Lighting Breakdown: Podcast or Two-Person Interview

Nope, this is gonna be the one. Just let's get started.
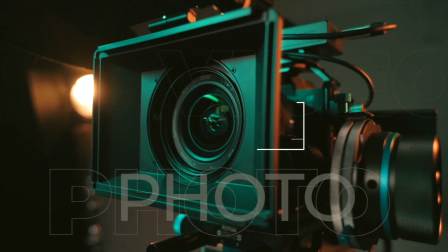Hello world, my name is Matt Spa, and I'm a photographer and video producer in Atlanta, Georgia, and welcome to another one of my oddly specific lighting breakdowns.
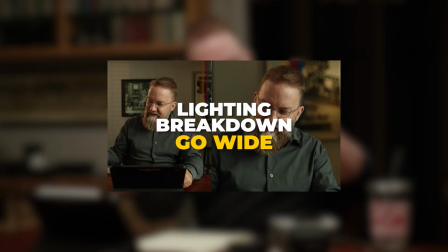[0:18]
The first three of these were all single individuals that were talking either directly to camera or were being kind of interviewed by somebody who was off camera. In this one, I want to set up a frame where you have two people that are talking to each other. So it'd be like a knee-to-knee kind of interview or podcast layout.
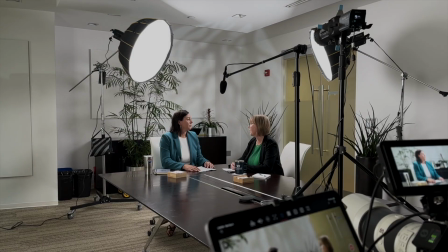[0:34]
I have two setups that I use for this. One is a little bit complicated, but it looks great.
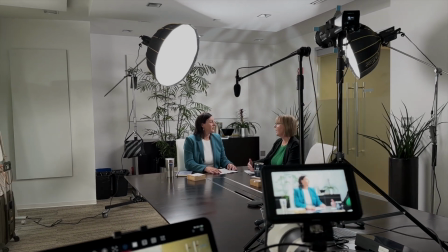[0:39]
It needs time, it needs a lot of equipment and space to do. So this one is designed more for like small conference rooms, and that's what I've kind of simulated here. It's simple to set up. The number of light stands and stuff that you have to carry are fewer than the other by a long shot. You can do it quickly and still get a decent looking frame. So let's get started.
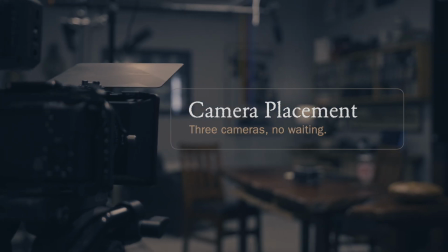The first thing that you have to consider when setting all this up is what is my available light. So when you walk in that room, you're likely gonna have some ceiling fixtures in there that are probably around 2700K, 3200K. They're gonna be a yellowish light.
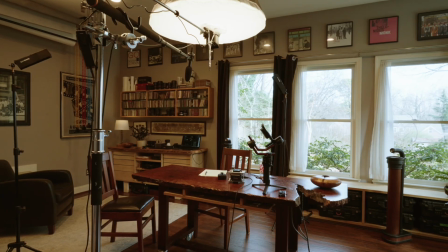[1:20]
You'll likely have some windows that are giving you daylight, which is gonna be closer to 5600 to 6500K.
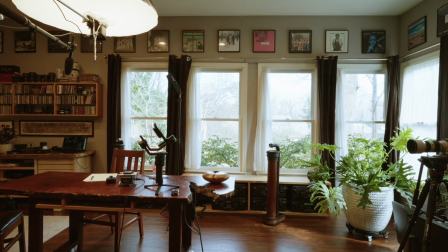[1:28]
So you're gonna have this blue light coming in from outside and this yellow light in the room, and you've gotta either pick one or do neither. In this case, I have closed off all my curtains, so I'm getting no outside light, and that's generally my preference because that light changes all during the course of what's going on. And I'm using the fixtures that are in the room. So I have can lights in here that are just 3000K can lights, and I'm using those to create my ambient. If I didn't want to use those, if I wanted complete total control, I would set up a couple of LED fixtures that I could just bounce off the ceiling, and then I have control of not only the intensity but the color of the light. But everything about this is to try to keep it really simple.
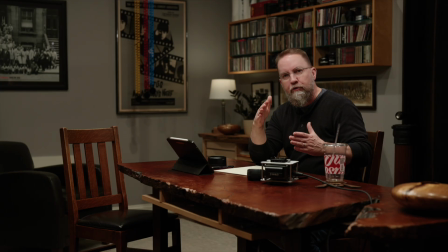[2:08]
The second thing to consider is where you're gonna shoot into the room. Obviously I'm shooting into the corner here so I get some natural depth.
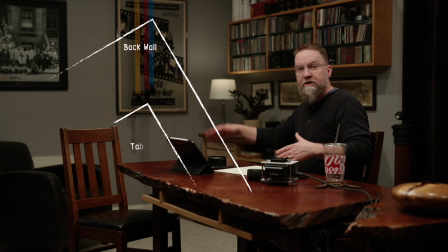[2:15]
The corner of this conference room table, by the way, is what we're gonna call zero. Everything that I'm gonna describe is coming off of this corner. And if you drew a straight line from that lens to this corner to the corner of the room, it would be a straight line because that's how I set it up. The next thing to consider before we get into the equipment and gear is like where your subjects are.
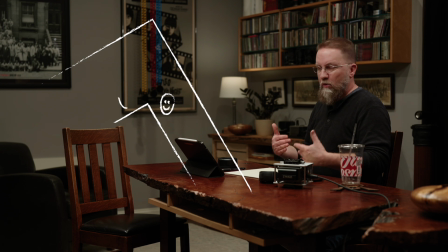[2:35]
The subjects in this case are what I would call almost uncomfortably close.
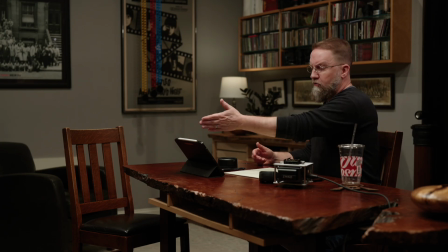[2:41]
But I want this frame, if you look, I am sitting right on the rule of thirds grid line with my face.
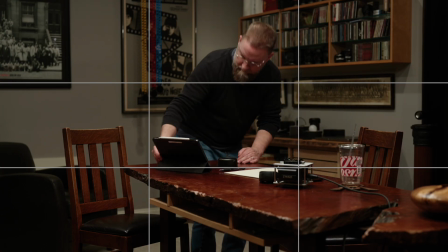[2:47]
And if I move over here, same thing.
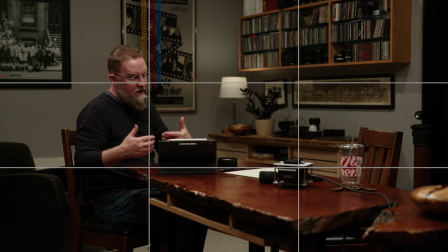[2:53]
I'm sitting with my rule, so we're looking at each other, but I have some breathing room on the back side of my subjects.
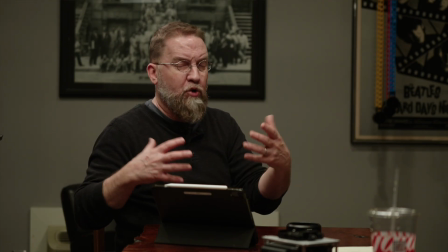[2:59]
And that's gonna allow me to crop in on this a little bit in post if I need to,
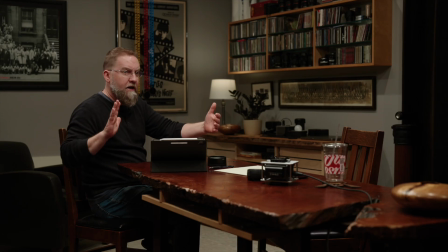[3:04]
but it keeps everybody from being really close to the edge with this huge gap of space in between.
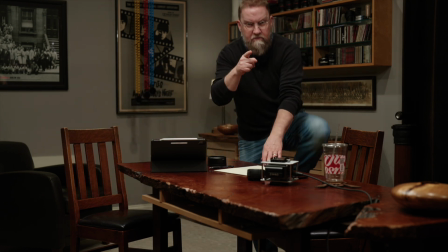[3:09]
And part of what makes that work is that lens. So that lens is a 50mm lens.
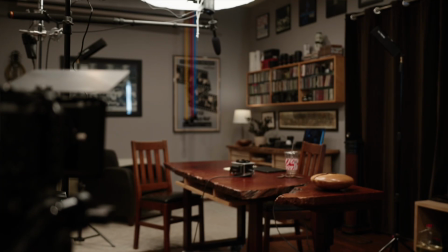[3:17]
It's at f2.8. The ISO is 800.
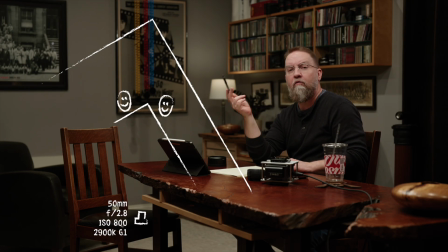[3:21]
White balance is set to 2900K with a green shift of 1, and it is 11 feet from this point. The white balance and green or magenta shift for all these cameras is gonna be different because no two camera bodies and lens combinations,
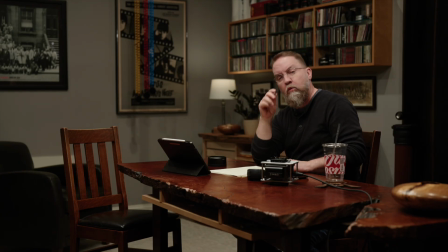[3:35]
in my experience, end up being the same. I used to set white balance on one camera and then just whatever that was, I would put it into the others thinking everything would match. It doesn't work that way. So now I actually take a white balance reading for each of the three cameras and just let them do what they're gonna do.
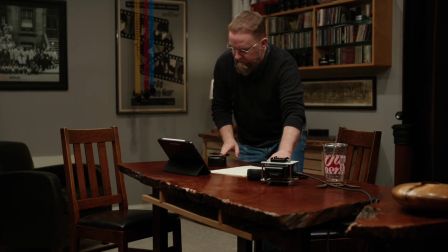[3:51]
The next camera over here, let me move to this spot. This is an 85mm lens.
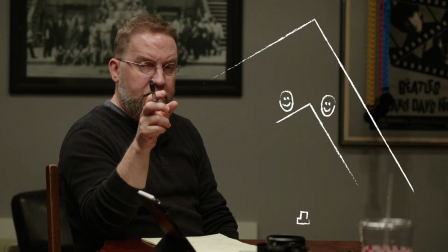[3:58]
It's at f4. The ISO is 1600. 3000K is the white balance setting in there, also with a green shift of 1.
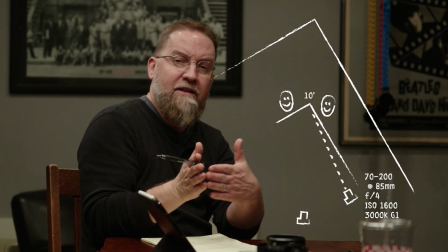[4:07]
It is 10 feet from this point, and it's exactly 25 degrees over from the main camera.
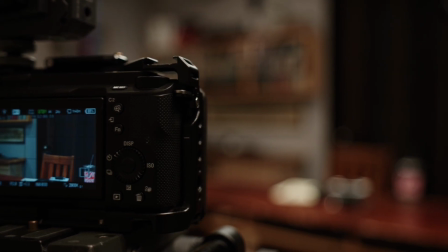[4:14]
Almost those same settings will apply to the other angle over here.
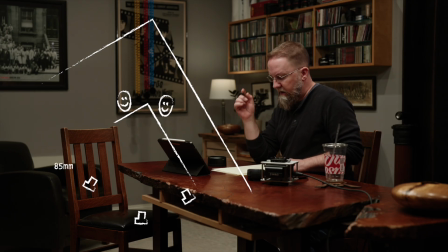[4:19]
It's an 85mm. It is at 2.5. ISO is 100, 2900K, but there's no green or magenta shift, so everything is set straight up.
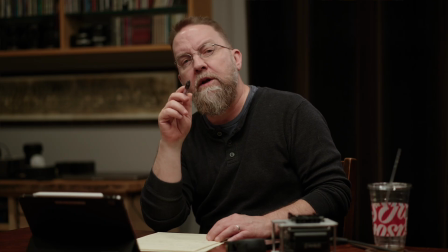[4:31]
My 85mm 1.8 Sony lens, for some reason,
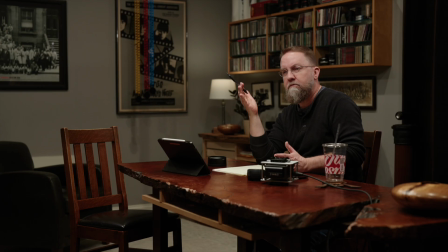[4:35]
tends to lean toward magenta, so it doesn't need the shift.
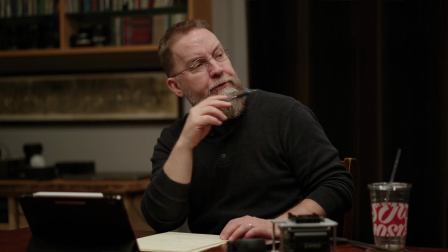[4:40]
It's also 25 degrees over and it's 10 feet off. All three lenses are almost exactly at 42 inches off the floor.
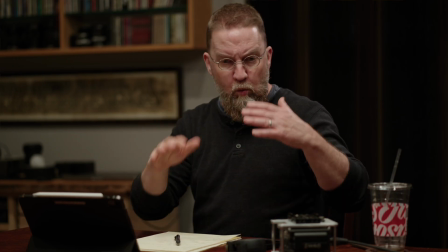[4:49]
And the reason for that is, once I have my tripod level,
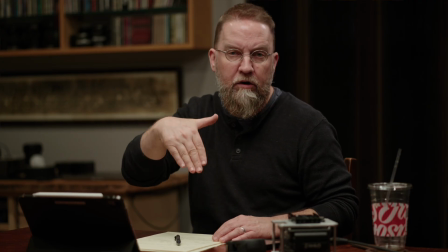[4:53]
I want to adjust the tilt axis of the camera until all my vertical lines in the frame are vertical.
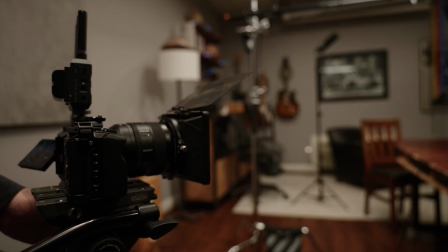[5:00]
They're not angled in and they're not angled out. Then I'm going to move the entire camera assembly up or down until I get the framing that I want.
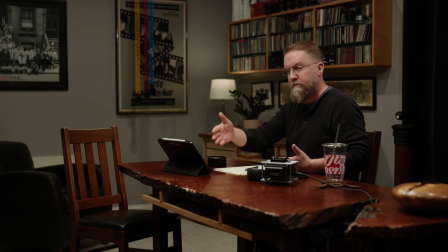[5:07]
So if you look at this, all my vertical lines are straight up and down, and that's because that's what I've done, and that's what you should do because it looks really professional and people will think you're awesome if you do that.
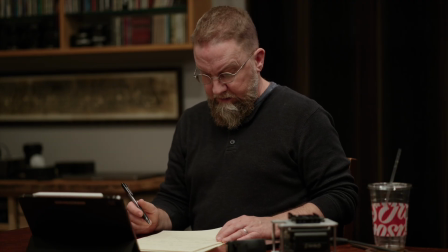[5:17]
I think that's it for the cameras. Let's talk about lights.
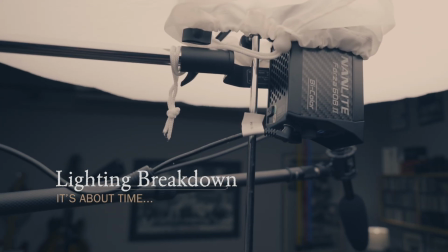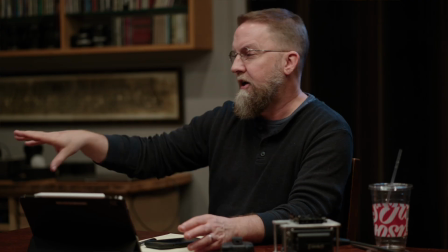[5:28]
One last thing before I get into the lighting breakdown. If you're able, get chairs that don't swivel or roll or lean back or anything like that.
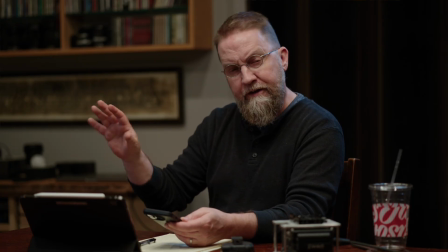[5:36]
You will just, if you put your subjects in those, hopefully they will stay where they're supposed to, and you'll thank me later.
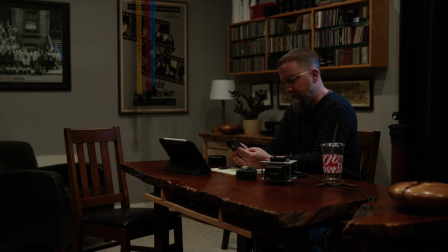[5:42]
Let's turn all these lights off and start building this up from scratch. What you're seeing right now is just the ambient light in the room. These are can lights. It's not a very good quality of light, but it's at least the same color and it's relatively even over the room.
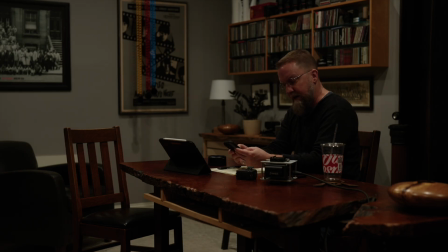[5:56]
So that's kind of setting our tone. The key light is a 60-watt LED fixture.
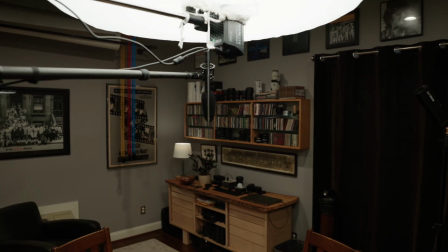[6:03]
It is set 6 feet off the floor, and it's in a 33-inch umbrella with a white interior and a piece of diffusion over the front.
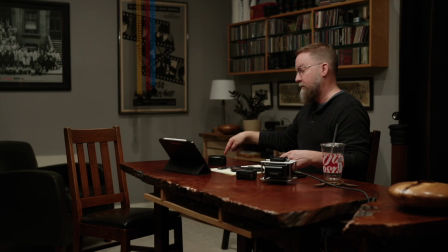[6:11]
In terms of placement, from our 0 point back here at the corner,
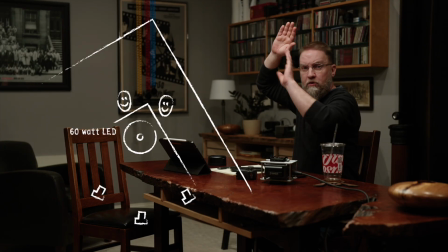[6:14]
it is 2 feet forward toward the main camera from that point.
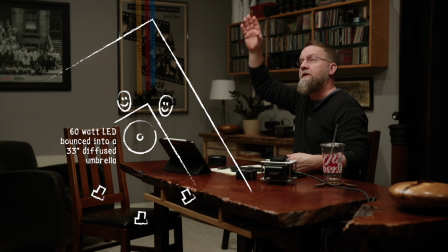[6:20]
So the edge of the diffusion on the umbrella is 2 feet forward.
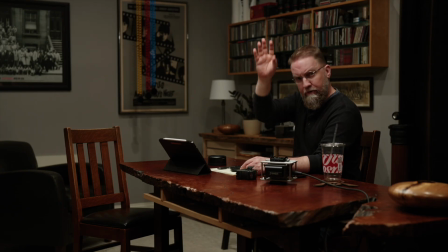[6:23]
If you move it further forward, further toward the camera, you end up getting a little bit flatter light. If you move it back, you're gonna get more shadows on the face and you're gonna start to get those raccoon eyes and things like that.
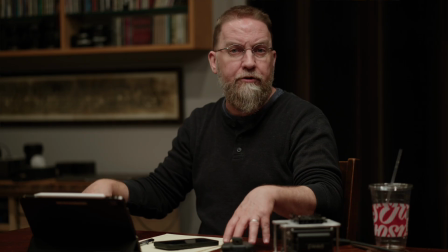[6:36]
If you have a surface on your conference room table that is light colored or white that's gonna bounce some light up, you can kind of get away with that.
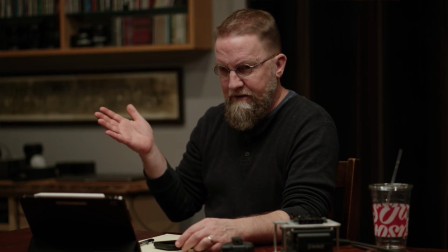[6:43]
But 2 feet's a good starting point, forward and backward from there. Just for the sake of mentioning it, I have tried this with lanterns, you know, the lantern soft boxes.
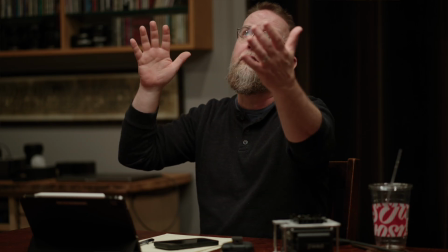[6:51]
I don't like them. They throw too much light around the room. And I've tried it with larger umbrellas and diffusion and even soft boxes, like parabolic soft boxes.
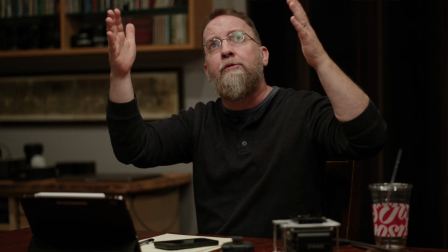[7:00]
And for some reason, for my tastes, that 33-inch umbrella creates this pool of light for my two subjects
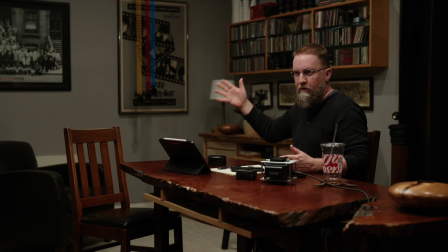[7:08]
that doesn't have too much effect on what's going on in the rest of the room. It's not changing the exposure back there very much. So I like that. It works for me. It's great. It is, I don't think I talked about the settings. What are the settings?
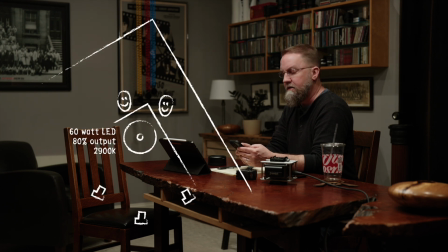[7:22]
So 60-watt fixture, it is at 80% output and it's set to 2900K with no green or magenta shift. Next, we have our little Pavo bulb, 10C. It's at 25%.
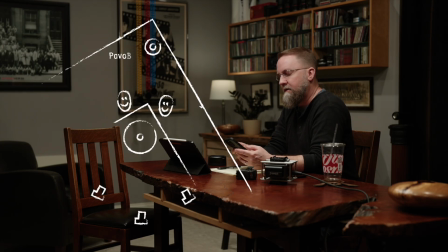[7:37]
There it is, 25%, and it's also set to 29, it's actually at 3000K.
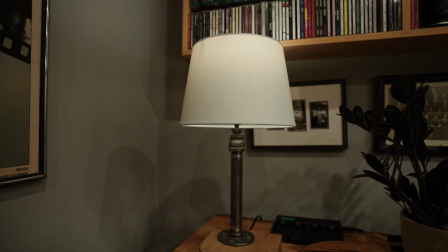[7:42]
The only thing I've done back there is pull it away from the wall a little bit. So I've reduced the amount of light that's hitting that back wall and keeping that from kind of overexposing.
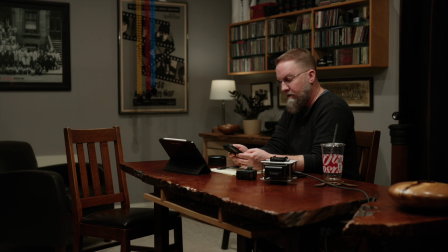[7:50]
Very simple. Last are the two hair lights, and that's it. It's really, there's two little Pavo Tube 2 6Cs.
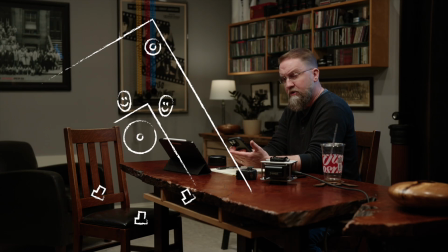[7:59]
These are the little like foot long ones. They're both set to 100% output. They're at 3000K. And in terms of placement, they're on these little stands.
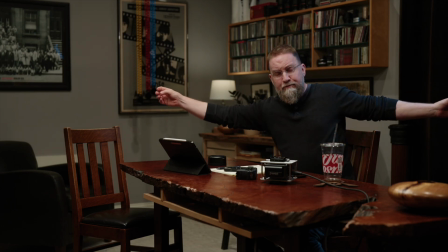[8:09]
And what I do is take this wide shot and literally just bring those stands in until they're just outside the frame.